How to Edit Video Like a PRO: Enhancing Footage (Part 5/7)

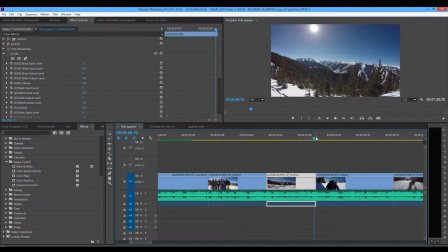[4:21]
Keep that clip as pure as you can.
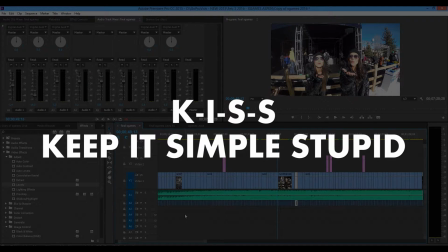[4:24]
Okay, so I've used the term KISS, keep it simple, stupid, meaning easier is always better than getting too technical and out of your element.
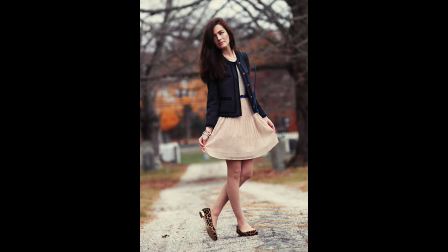[4:31]
I also use the saying classy versus trashy. So always keep it classy, don't get trashy.
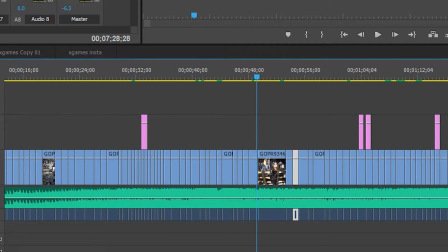[4:37]
And if you see here, this will be the same for 100% of my video edits.
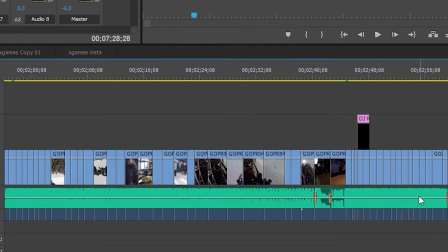[4:42]
I'm rarely using any dissolves at all. I'm doing straight cut of clip back to back to back to back to back.
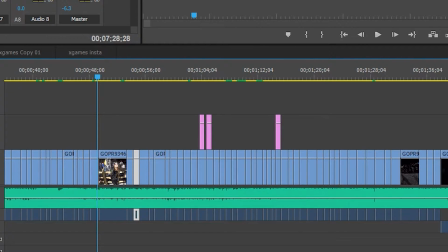[4:48]
And again, waveform, I've mentioned 100 times,
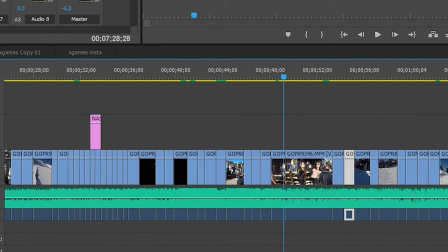[4:52]
decides what's going on with the clips. Most of my beats are so fast I don't really have time to put a transition in anyway, from clip to clip.
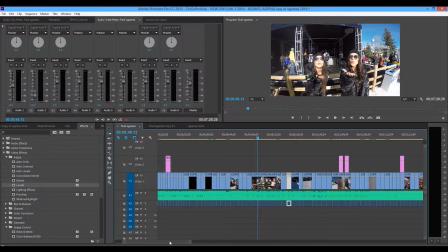[4:59]
And I'm going to play you this now just as an example.
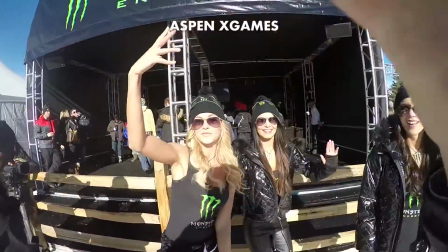[5:04]
You'll see just nice quick cuts, clip to clip to clip, no transitions.
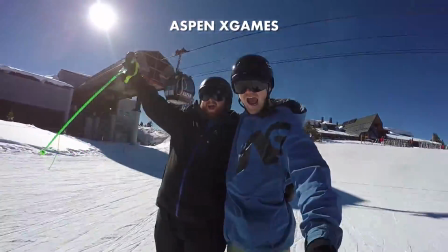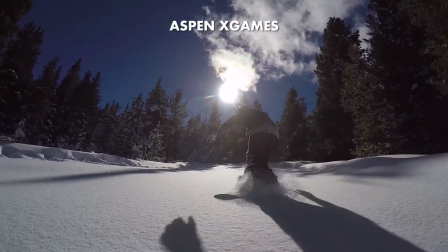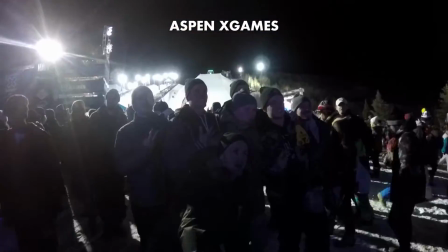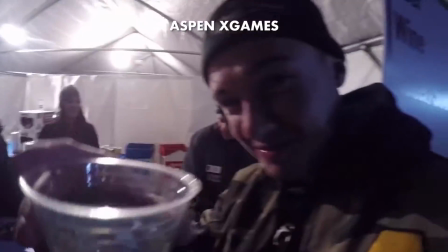[5:25]
Okay, beat picks up and clips get going quicker.
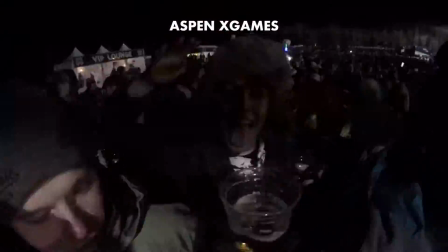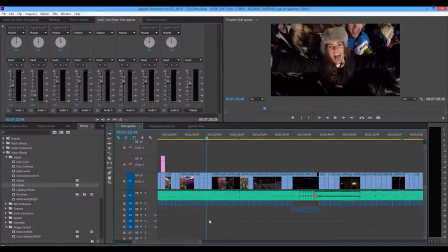[5:37]
Okay, you get the point there. No need for transitions.
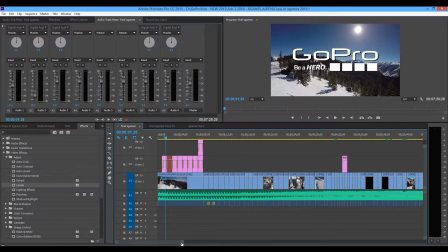[5:40]
Down at the very beginning here would be probably the most artsy I ever get, is using the push or wipe feature.
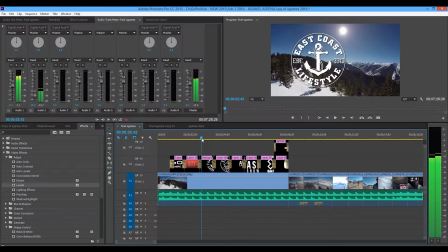[5:47]
That logo is not loaded right now. To actually give, you know, moving graphics on screen. I feel this is just a better look for the beat because it's you'll hear it here.
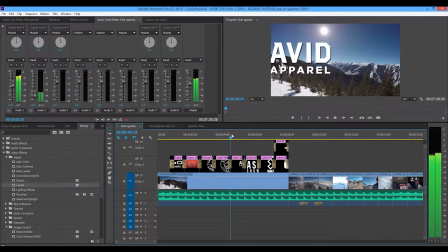[6:03]
Now I could have opted for dissolve in, dissolve out, but I didn't. I'm using actual flying logos across the screen.
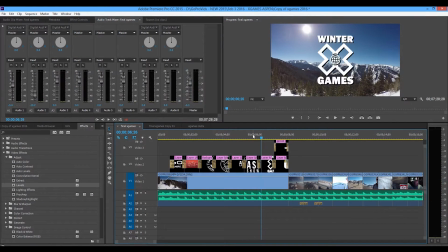[6:09]
That's again the most advanced I would ever get.
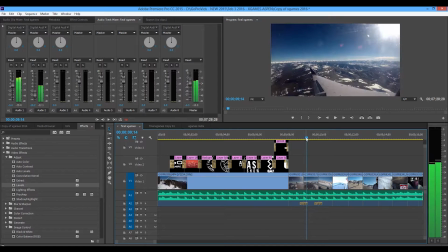[6:10]
And now I'm going to show you just the idea of a clean cut versus a my only other two transitions that I use here
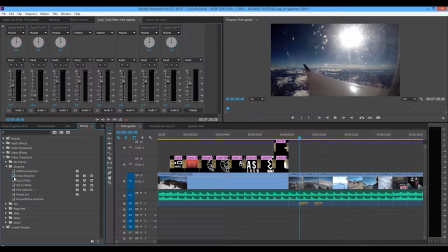[6:21]
are in the dissolves category, cross dissolve or a dip to black dissolve. And then again, you can get carried away into these wipes. Clock wipe is one of them you can use where you're wiping.
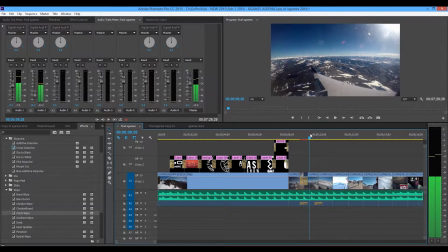[6:36]
It just kind of brings down the quality of your cut. You don't want to get into too much gimmicky preset transition kits or anything.
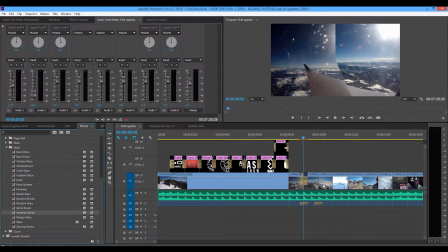[6:42]
Radar wipes, you get all sorts of ugly Venetian blinds option down here. Actually, that actually doesn't look too bad. Maybe I should get into this a little deeper myself. But normally, I keep it super simple. All class, simple cuts back to back to back.
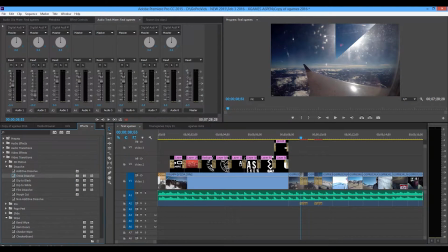[6:56]
If I need to, I'm dissolving in and out with a cross dissolve. Right, blending both clips into each other.
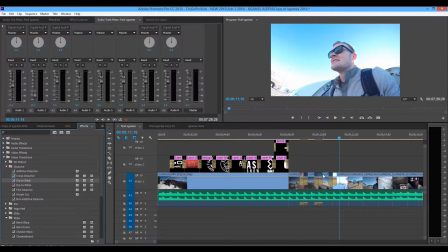[7:04]
And my favorite is a dip to black, because it kind of resets the eye to reset the content for the next clip.
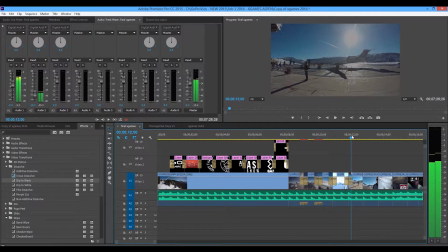[7:10]
Dip to black, back out. Dip to black, back out.
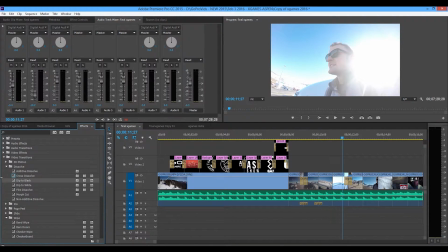[7:16]
And if I do them all this way, you see it usually is the only one that doesn't take away from the effect of the edit.
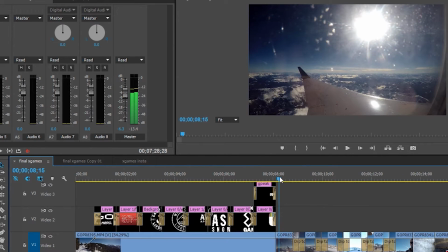[7:23]
You know, it doesn't distract the eye. Let's see how this looks. Boom, boom, boom, boom.
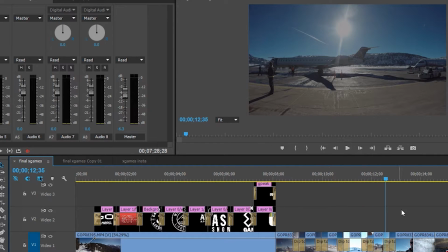[7:31]
Okay, that's the idea of classy. Not getting too crazy there.
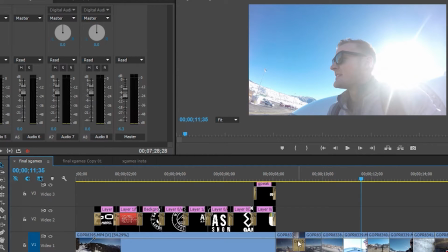[7:35]
If we take these back and let's find a super ugly transition here.
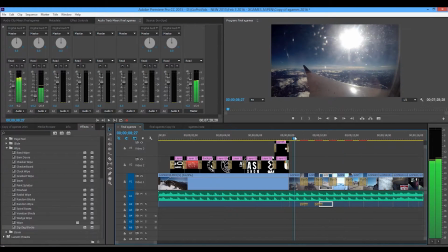[7:44]
Zigzag blocks, whatever that is. Alright, so this is dip to black compared to zigzag block transition.
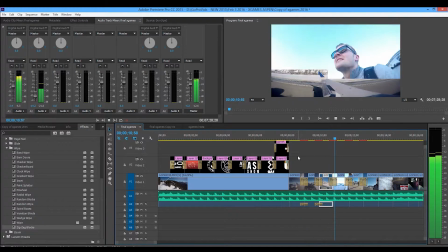[7:51]
Chop, chop, chop, chop, chop, chop, chop, chop, chop. Just breaks up the clip, breaks up the flow.
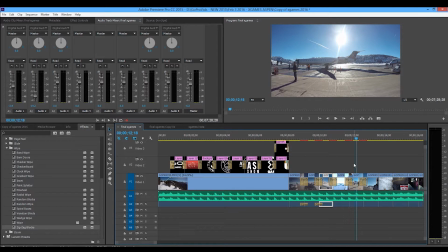[7:56]
You don't want to use it. So when in doubt, don't use any transitions. When you have to, keep them simple. Don't get distracted by all these crazy options on the side here, or whatever default transitions come with your editing program.
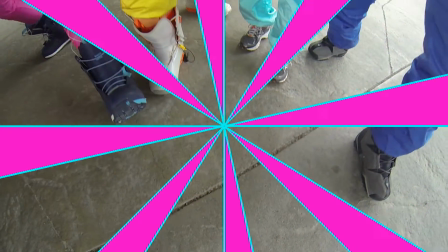[8:08]
Now, of course, that being said, like I mentioned way earlier, every rule is meant to be broken when you want to break it.
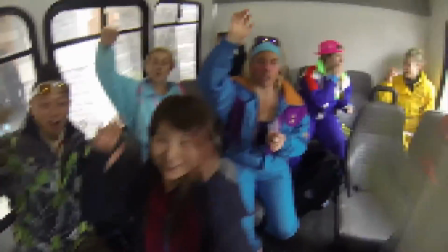[8:14]
This is the exact opposite example of me breaking all the rules using the cheesiest transitions for my Lululemon Ambassador Summit video.
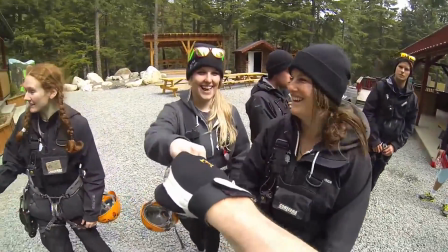[8:23]
We did an 80s day. I picked an 80s song and I wanted to make it as retro as possible.
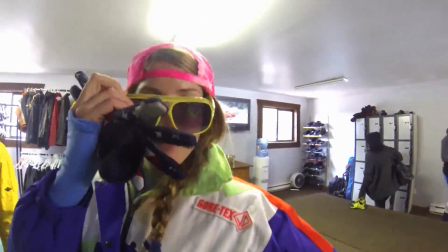[8:28]
So we'll play this.